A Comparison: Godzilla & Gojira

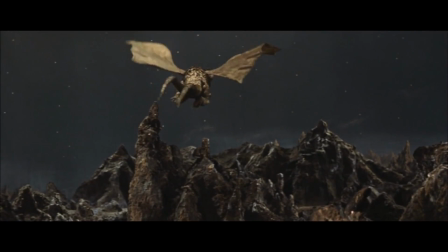No longer an awe-inspiring, implacable force of a vengeful Earth, Godzilla became, well, kind of adorable.
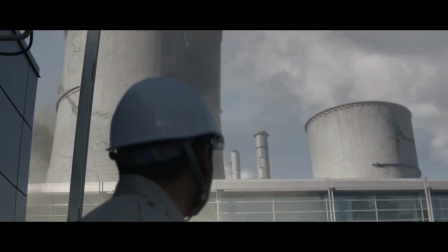50 years later, one can clearly trace the lineage of Edwards' reboot as a direct descendant of Gojira.
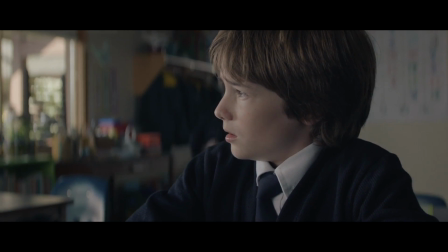In place of the fishing boat and its topical significance regarding fears of a nuclear arms race,
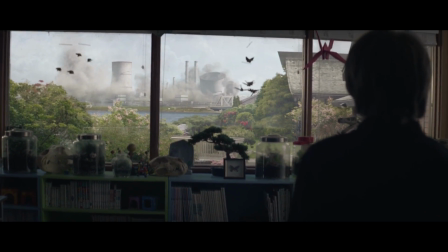there's a contemporary analog that references the nuclear power plant disasters of Fukushima and Chernobyl.
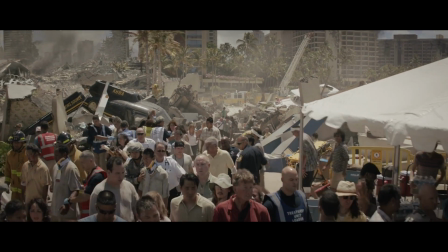The overflowing hospitals are replaced with images of disaster relief we're more familiar with, especially for American audiences.
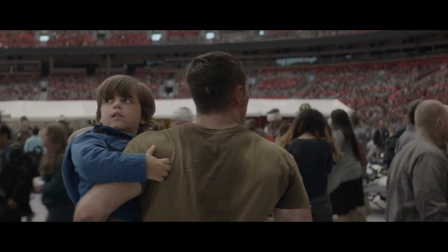FEMA workers, football stadiums teeming with refugees, firefighters as first responders.
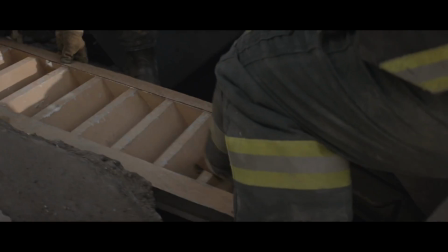All these images evoke immediate associations with events like Katrina and 9/11.
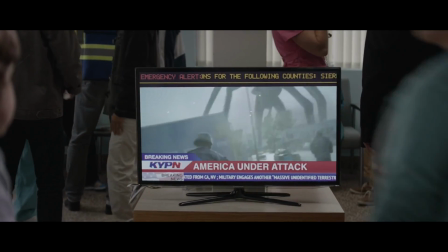Not just because of their content, but because their presentation mirrors the televised iconography we now associate with such events.
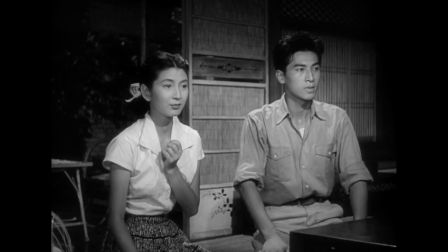The radio newsman breathlessly broadcasting the unfathomable disaster to rapt audiences in Gojira is supplanted
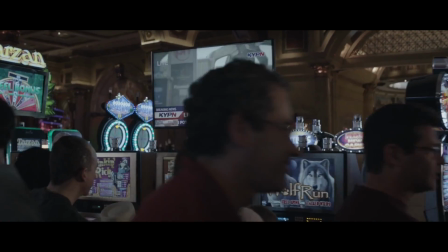with network news that is easily ignored by people who've learned to tune out the endless barrage of horrific images that make up the 24-hour news cycle.
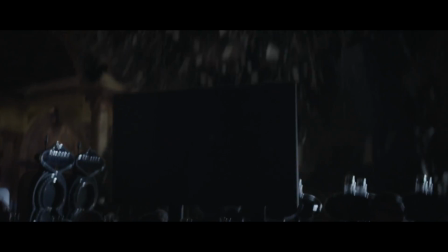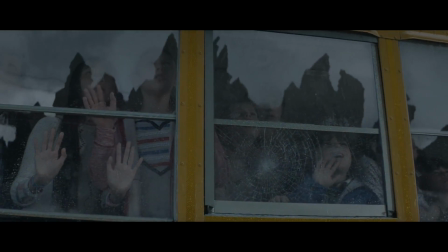But most importantly, Edwards treats Godzilla and the Mutos with the same reverence as the original film.
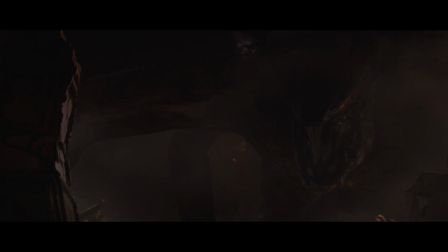Every shot emphasizes their size, their power, their otherworldly majesty.
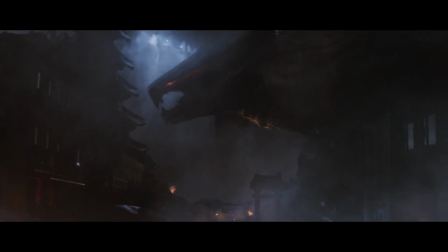Edwards displays a Spielbergian delight in teasing our eyes and stoking our anticipation, manipulating our sense of awe with simple elegance.
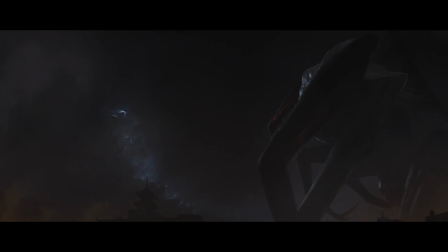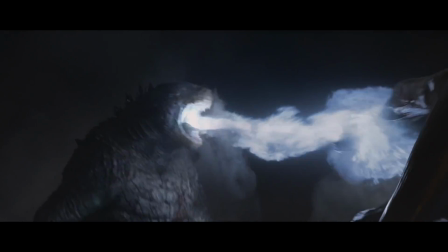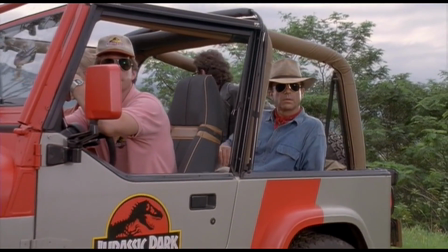In this famous sequence, Spielberg puts on a masterclass in cinematic foreplay.
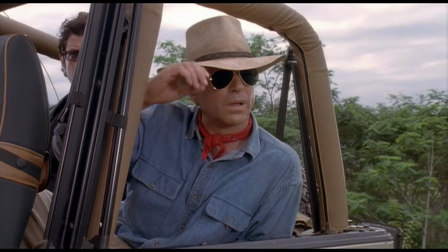The act of looking becomes drawn out and exaggerated, while the object of attention is deliberately withheld.
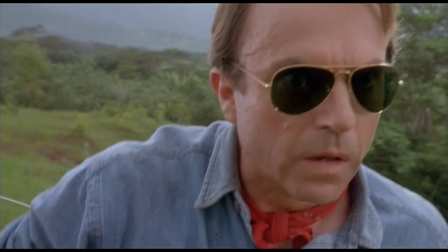Characters need to keep modifying their point of view, standing up,
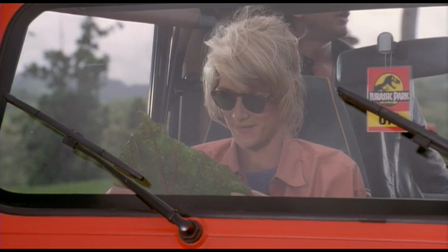removing glasses, which communicates to the audience that these people can't quite believe what they're seeing.
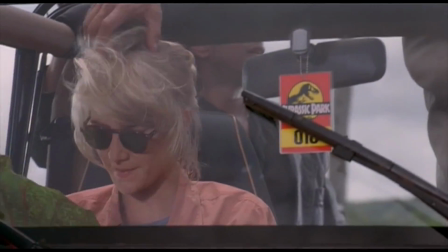This period. I mean, this thing isn't this thing. Why?
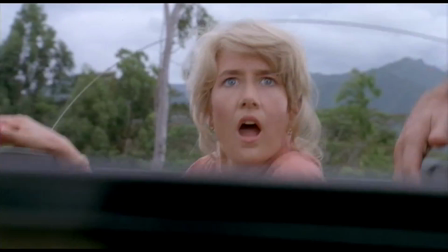And when we finally do see it, still the camera delays revealing its totality.
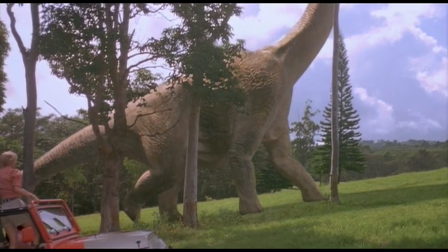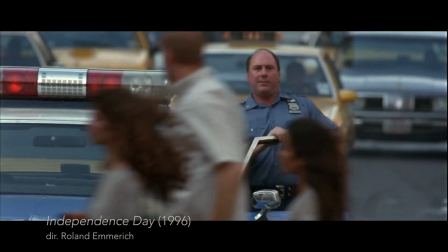While these tricks have certainly been aped by other filmmakers, sometimes in ways that feel a bit sarcastic,
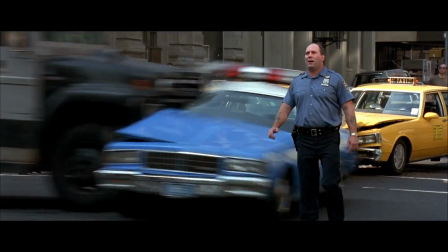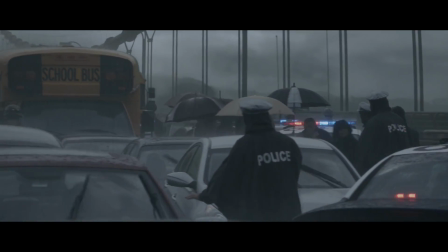few manage to evoke that indescribable sense of wonder.
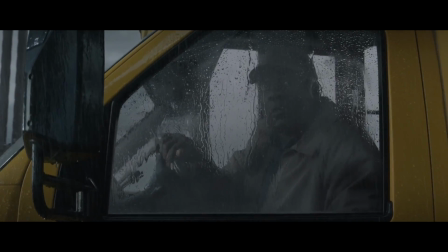But Edwards, at least in my opinion, has done exactly that.
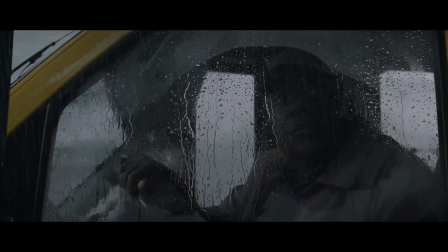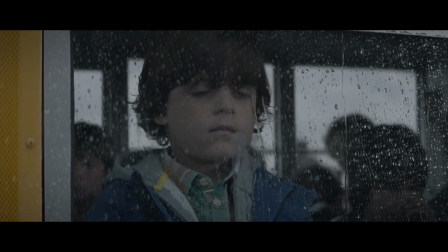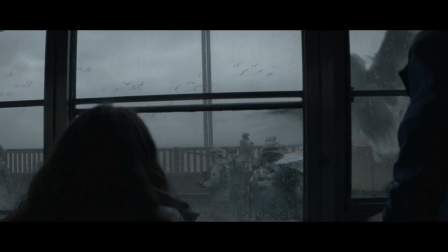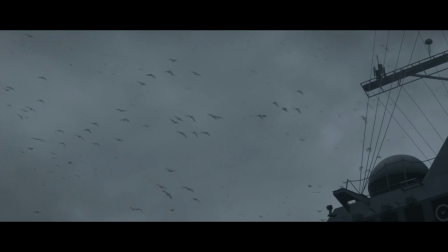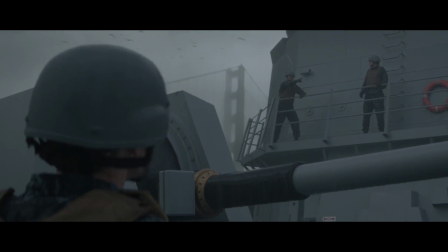Port side, 200 meters!
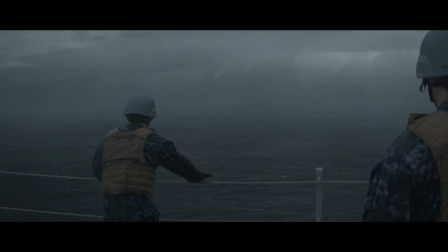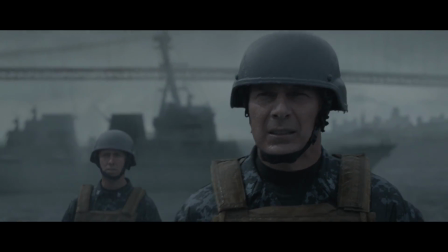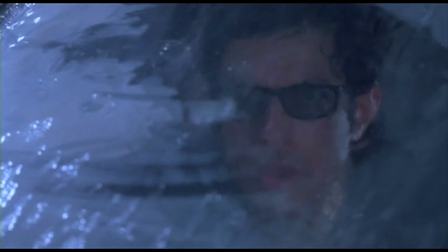Aside from the Spielbergian flair, part of the reason this works so well is that, as in the original film,
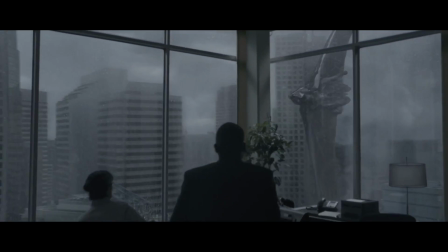our perspective is almost entirely placed at the level of the human eye, whether on the ground,
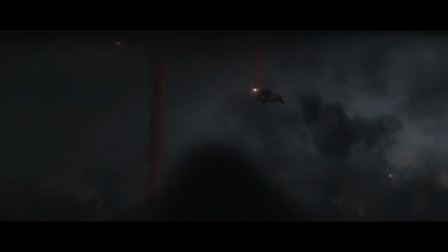at sea, or in the air. The audience and the characters in the film both become helpless bystanders.
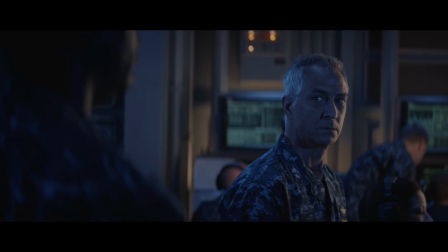In fact, the few things humanity does attempt fail miserably and even backfire, making the situation worse.
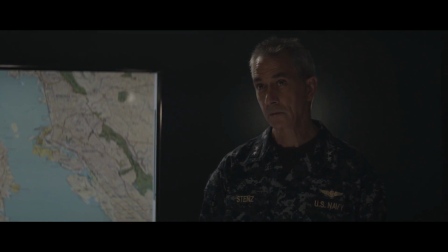But if we rig a nuclear warhead with a shielded timer, put it on a boat and send it 20 miles out,
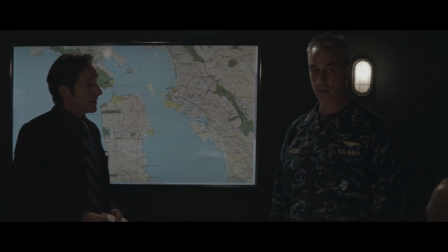the radiation lures the Mutos, and the Mutos lure Godzilla. And we detonate, with minimal fallout risk to the city.